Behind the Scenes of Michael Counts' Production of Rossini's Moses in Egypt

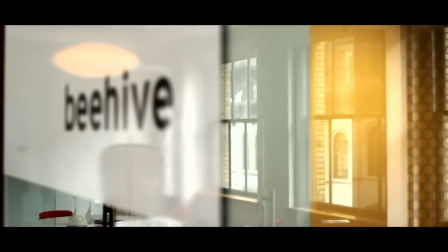Beehive is a media design company.
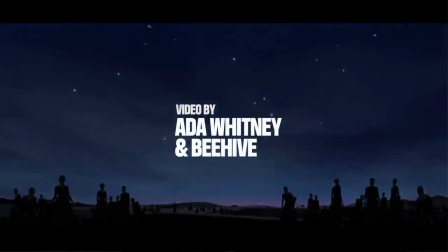We do film titles, broadcast promotion, and experiential media events. We've never dealt with anything of this scale, either in terms of story or length.
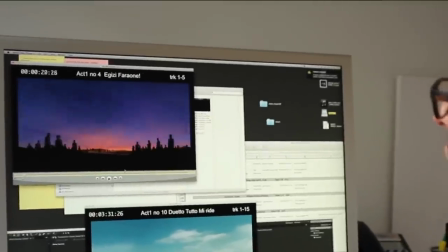Over two hours of original content, for us, that was really challenging and an amazing experience.
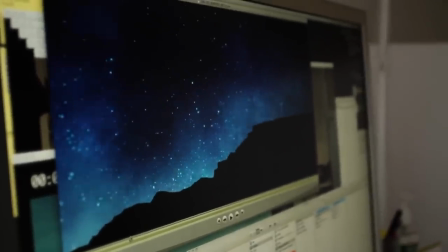We've been going in and out of scenes for nine months now. One of the exciting things about the opera is how Michael Counts is really going in and out of abstraction.
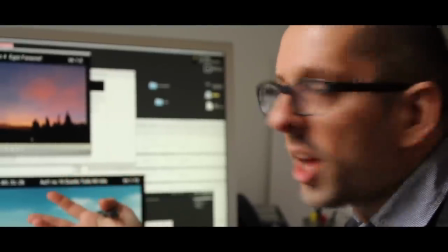He thinks very filmically, as like a movie director would sometimes, with camera moves, and other times he thinks very much like a painter. Really the crux of the creative started with my first meeting with Michael. He started talking about not approaching it with a conventional sense of reality or religiosity, but spirituality.
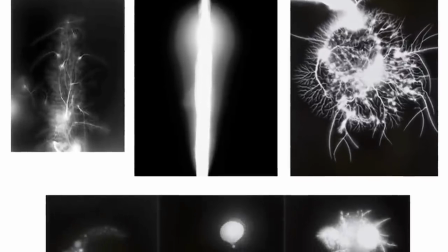And that led me to thinking about light. You know, light is the essence of the spirit.
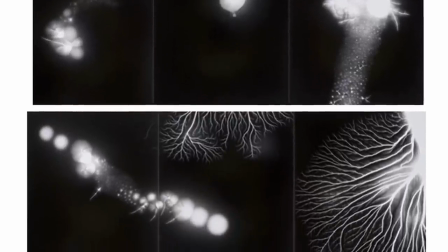These are some of the original images that I pulled. Photographs of water and the sea.
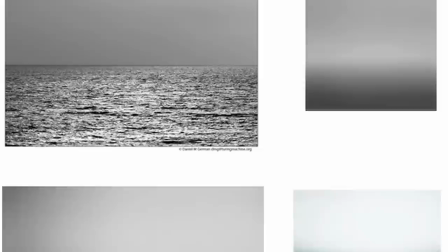And also images of skies.
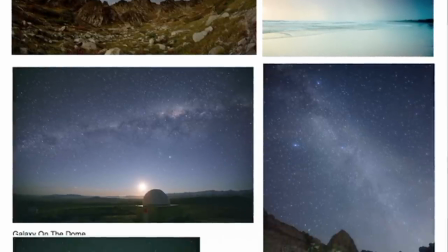And we look to these not just for the structure and the light, but also for mood and color.
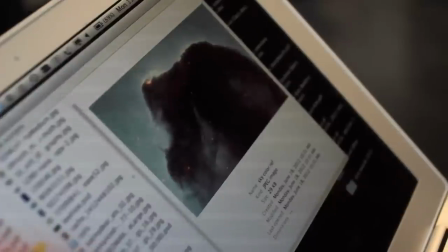These are images from the Hubble telescope. Paintings of Turner and Sussetta.
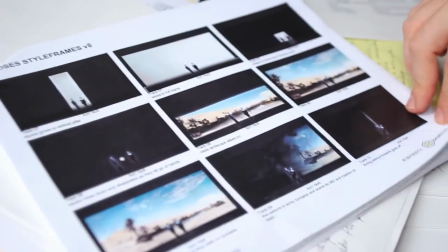The video propels the story, setting the narrative in a place, but then the abstractions take us to that other world, the dichotomy going on in the story of dealing with the spirit and the essence of being.
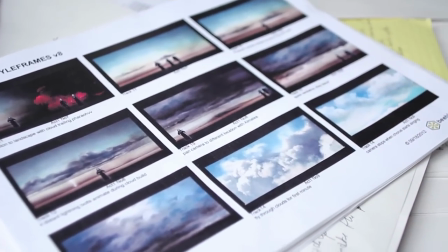It is about Moses and the Pharaoh, and Pharaoh not really believing in Moses' God and Moses' power,
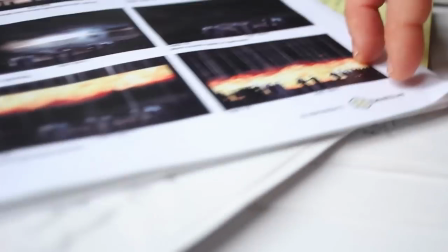and the Egyptians being left in the dark, really.
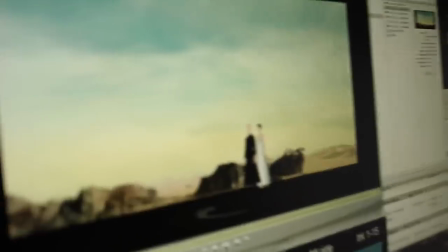And what Rossini did was he built into that story a backstory, about the love between two young people,
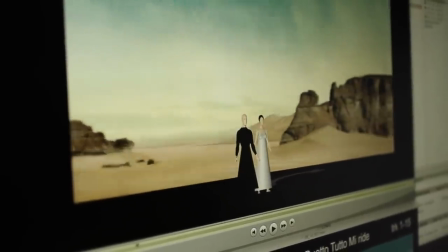one who's an Egyptian and one who's an Israelite, torn apart because of their allegiances to their families that are basically at war with each other.
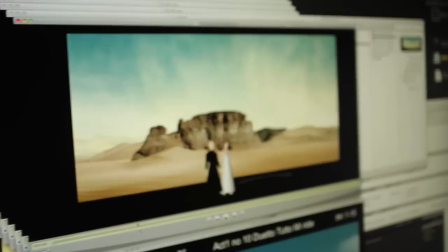It's a really classic love story. And they walk across the desert and they enter this cave. We really try to place the actors in the scene and then we try to move the camera around the actors and show the scene around them as they're walking,
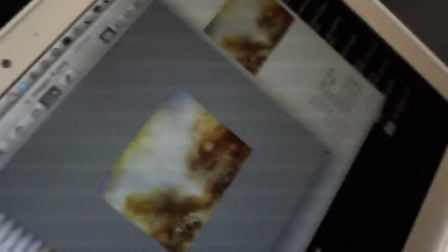as they're moving through stage. The landscapes have a bit of a painterly quality to them,
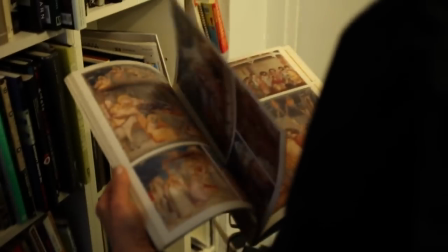and this was really important because the story itself is
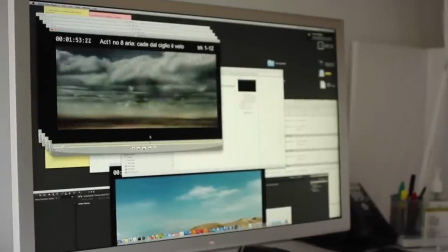so poetic on a certain level that we felt that the landscape shouldn't feel photoreal,
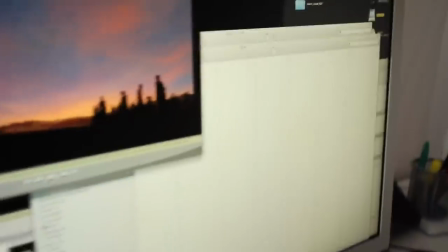and, you know, Michael really wanted to create the illusion that these landscapes were an extension of what was happening on the stage.
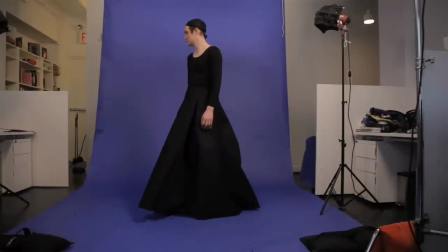We actually shot some of our own people here at Beehive so that we could populate in the landscape so when people pray,
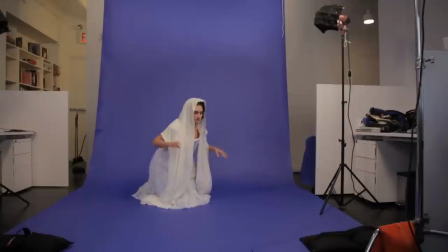then the people in the background kind of like pray too and they get down on their knees. It breaks that line again of illusion. Is this real? Is it not real? You know, where does the staging start and where does the video begin?
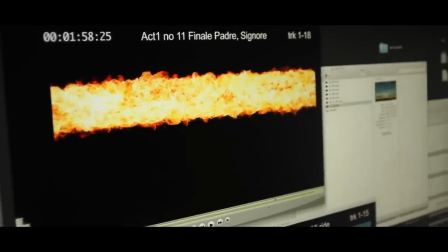Rather than representing the firestorm as fire dropping from the sky,
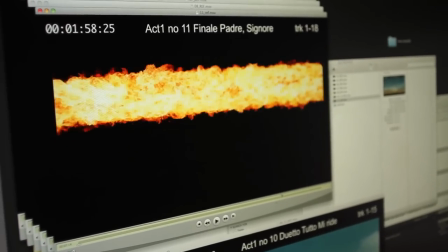you know, he really thinks graphically and let's see how it might look in a pillar of fire.
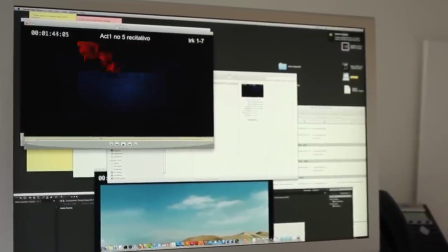You're just weaving in and out of the abstract with the landscape throughout the opera.
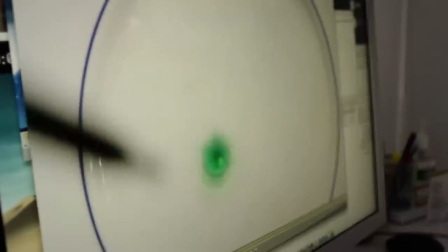The Almatéa scene, this is where we shot a lot of fluids,
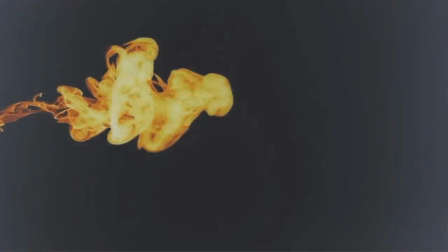inks under the camera and layered them in the computer to create these beautiful abstract,
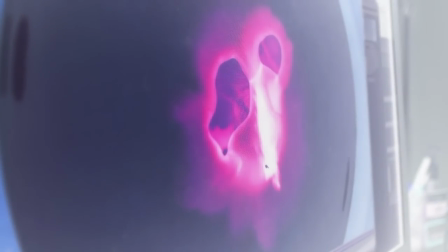circular, dreamy energy fields, to show the inner spirit and power of Almatéa. She comes onto stage and it's almost as if her arm is painting the world around you.
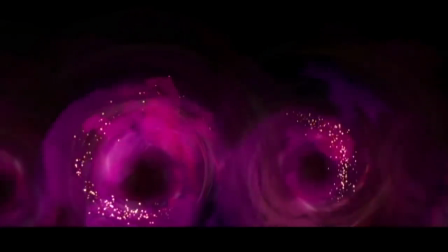This vision of beauty and light, which represents her connection with God, and Michael really wanted to approach that in a very abstract way. It's a way of connecting to the audience at a primal level, not a narrative level.
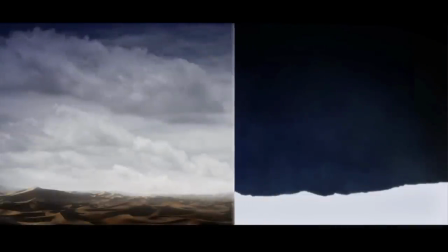Such It's such a great juxtaposition of taking this ancient story using video through LED, something you see in Times Square, to tell the story. It's like really brings it into our contemporary life.